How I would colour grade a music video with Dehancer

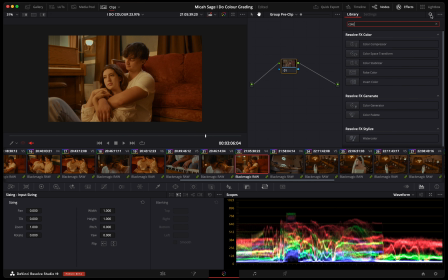Remember, we got to do this color space transform.
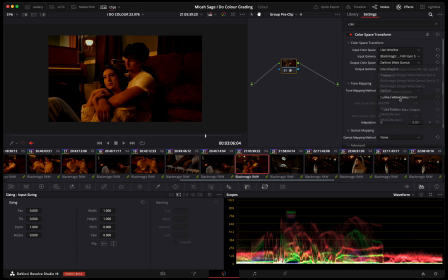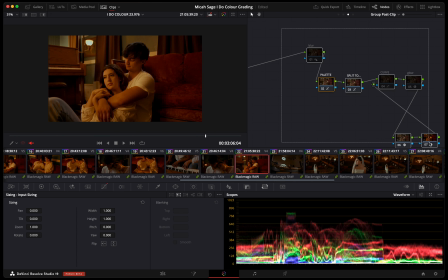Okay, we're back. Group post. Oh yeah, I didn't go into this too, but blur node is also very helpful for making a film look.
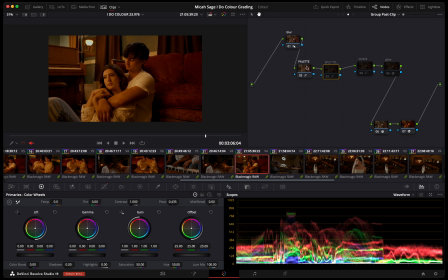See, as you can see, I had it at 0.51, so literally just an adjustment of 1, and it really blurs our image a little bit because our digital cameras today with freaking 6K, it's too sharp,
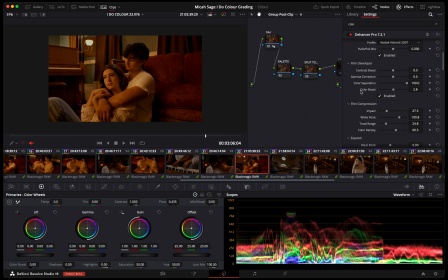man. Okay, we're going into Dehancer. We are gonna mess around a little bit. Let's see what is gonna work best for this type of interior tungsten scenario now.
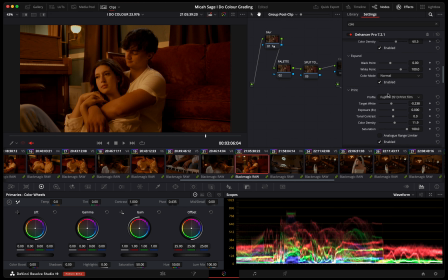But we're actually still gonna work with the 200T and just do a lot of adjusting. We can first do some target white adjustment to make it a little bit cooler.
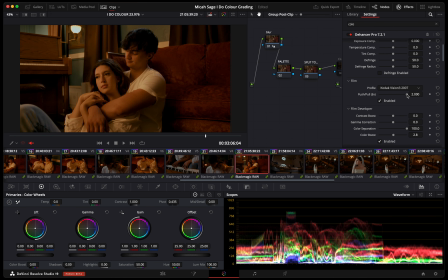A little bit of a push-pull on our film here. Which I think is like if you were to underexpose or overexpose the film, like that's kind of what it's trying to do. But I don't know, correct me if I'm wrong there.
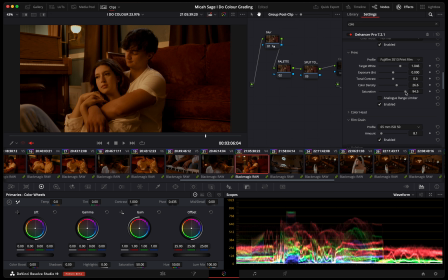And then our color density and saturation. Another thing I didn't exactly touch on was the glow node, which can be a really good addition as well.
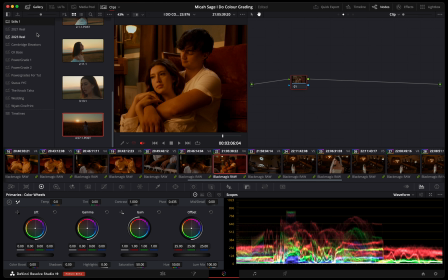Just the glow effect right in DaVinci. Be sure to change your blending mode to soft light. Take the shine threshold all the way to 0. You will be set.
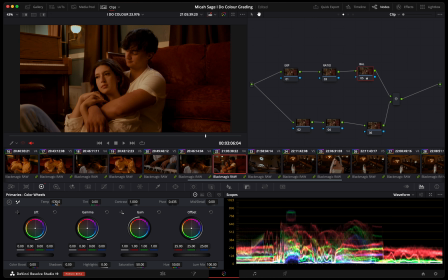You will thank me later. We're going clip level now.
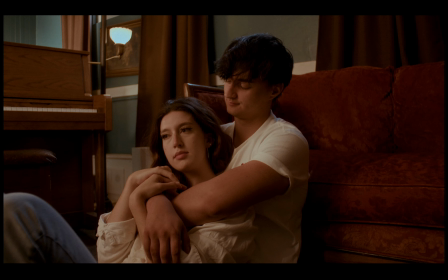We're feeling super warm and flat, so we're just going to cool this right down.
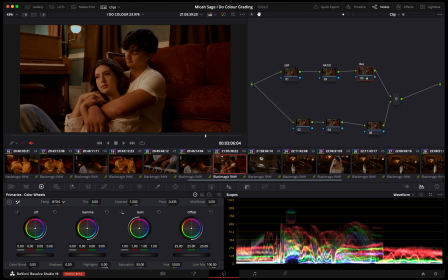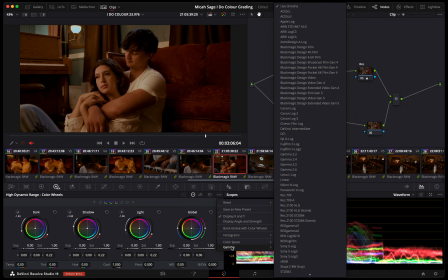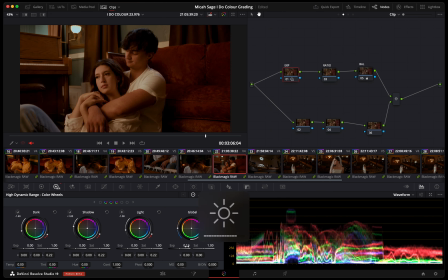Can do our HDR little adjustment here. Play with some lift, gain, gamma. So it's okay. It's in the world that we want it. What's really going to bring us home, though, is
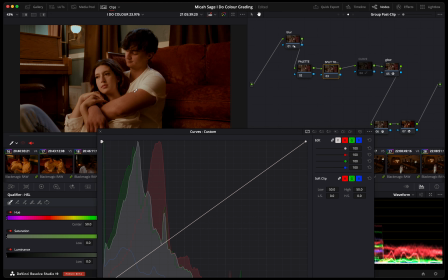our RGB curves split toning, of course. Because what you couldn't tell before is that there are some daylight sources
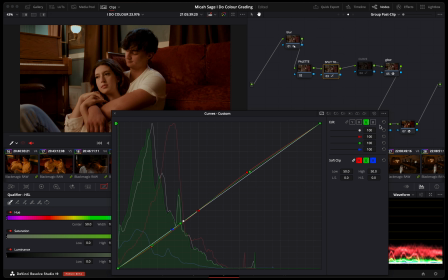just coming in through a window that's in the top left corner that you can't see. So now let's start to pull in some of that color contrast, so that's not just a big ol' warm wash across the image.
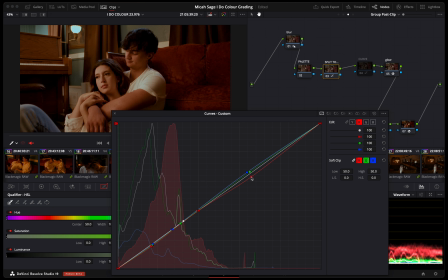And what can often work great is working with opposites.
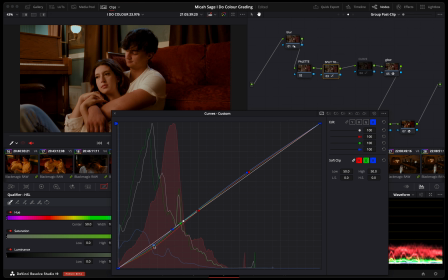So if I wanted a bit more blue coming into my shadows,
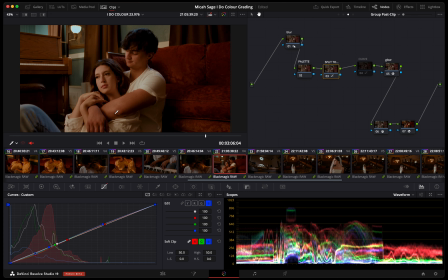I would just take down, or I guess cyan, is I would just take down the red
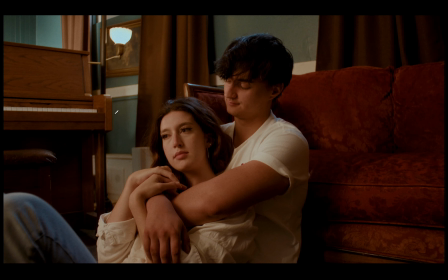part of the shadow curve there. And yeah, there we go.
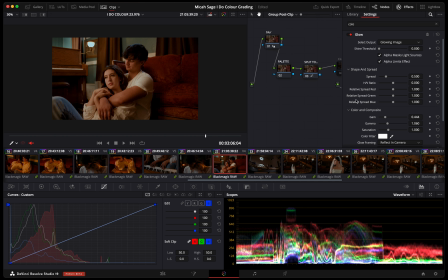We already have like a much more dynamic image as far as colors go.